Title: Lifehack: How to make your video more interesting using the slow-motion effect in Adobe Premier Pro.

Hello, I'm an editor at the International Wedding Video Editing Studio, Nitcke Studio, and today I will show you how to move in the future.
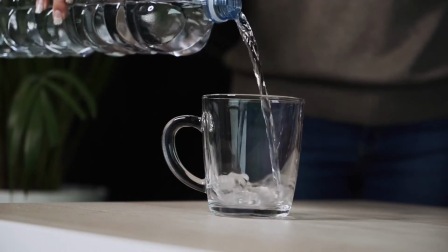Slow down time. There are two ways to perform this simple trick.
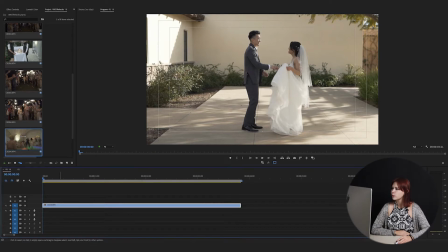The first and fastest way is to choose where we want to slow down the footage.
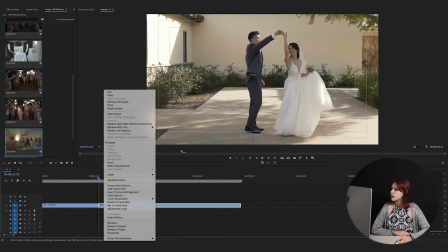Cut the clip, click on the right side of the mouse and the shoot to speed duration.
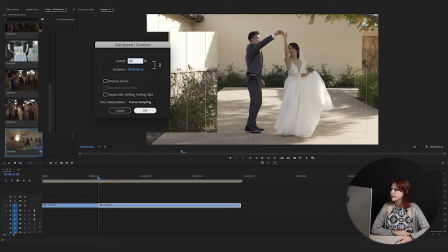Increase the exposure and click OK. You are set! The second way is longer than the last one, but it offers better quality.
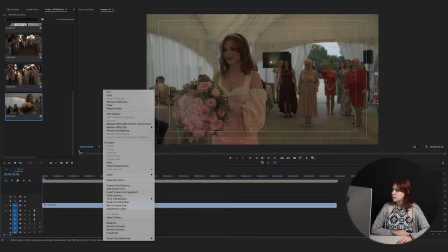Click on your footage and select Show Clip Keyframes, then choose Time Remapping and Speed.
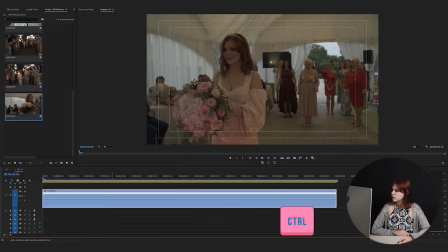Make our timeline wider and with the Ctrl K put the cursor on the part of the clip and set the level to slower.
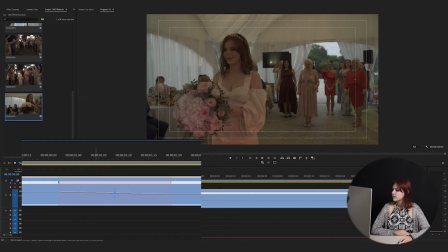Now, select the K and make the transition smoother. You did it!
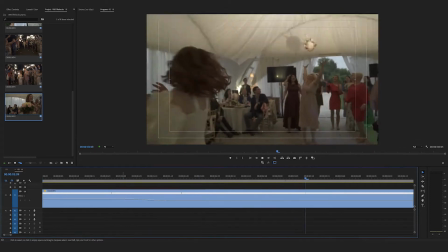The slow motion is ready with a smart and elegant look. Here's some more advice. Shoot the object in high FPS if you want to make this effect. Our eye can see 24 frames per second, which means if you shoot the video in 50 FPS, you can slow it down to 50%. 60 FPS on 30%, 100 FPS on 25%, and 120 FPS on 20%. As you see in this system, frame per second can't go below the 25 FPS mark. That explains why video says smooth when looked upon. Our editors often use this effect at Nitcke Studio.
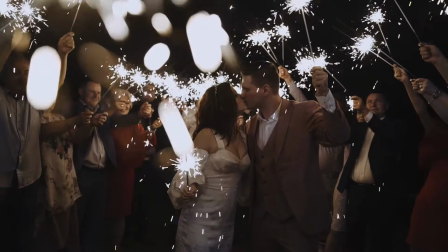Our films need to be sweet and romantic, and slow motion gives this feeling.
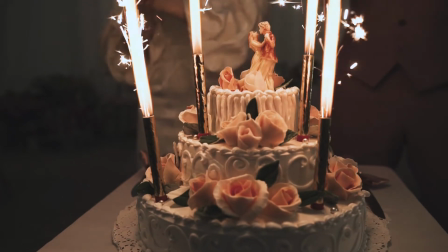It makes movements touching, fragile and sweet.
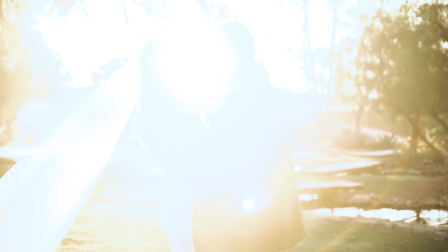Visit our clips in Vogue, out in passion, love,
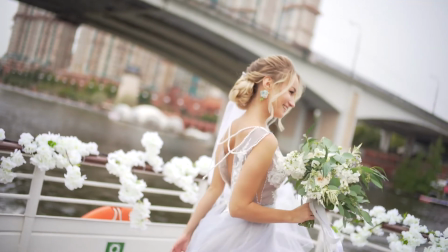unforgettable moments, bright smiles and soulful sights.
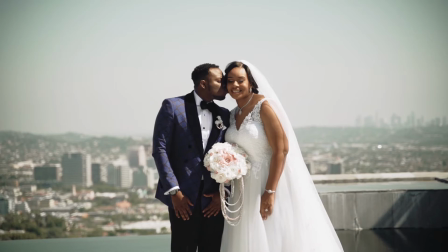We also use the slow motion to emphasize the solemnity of the moment or sweet atmosphere. The characteristic music can complete the atmosphere of the video. Contemporary video editing is ever evolving. That's why you should never be afraid to make new effects and experiment. It's better to become better through learning and keep up with the times. We do hope that these steps help you to save time, work faster and become more productive. Don't forget to apply to Nitcke Studio for the best quality video filming.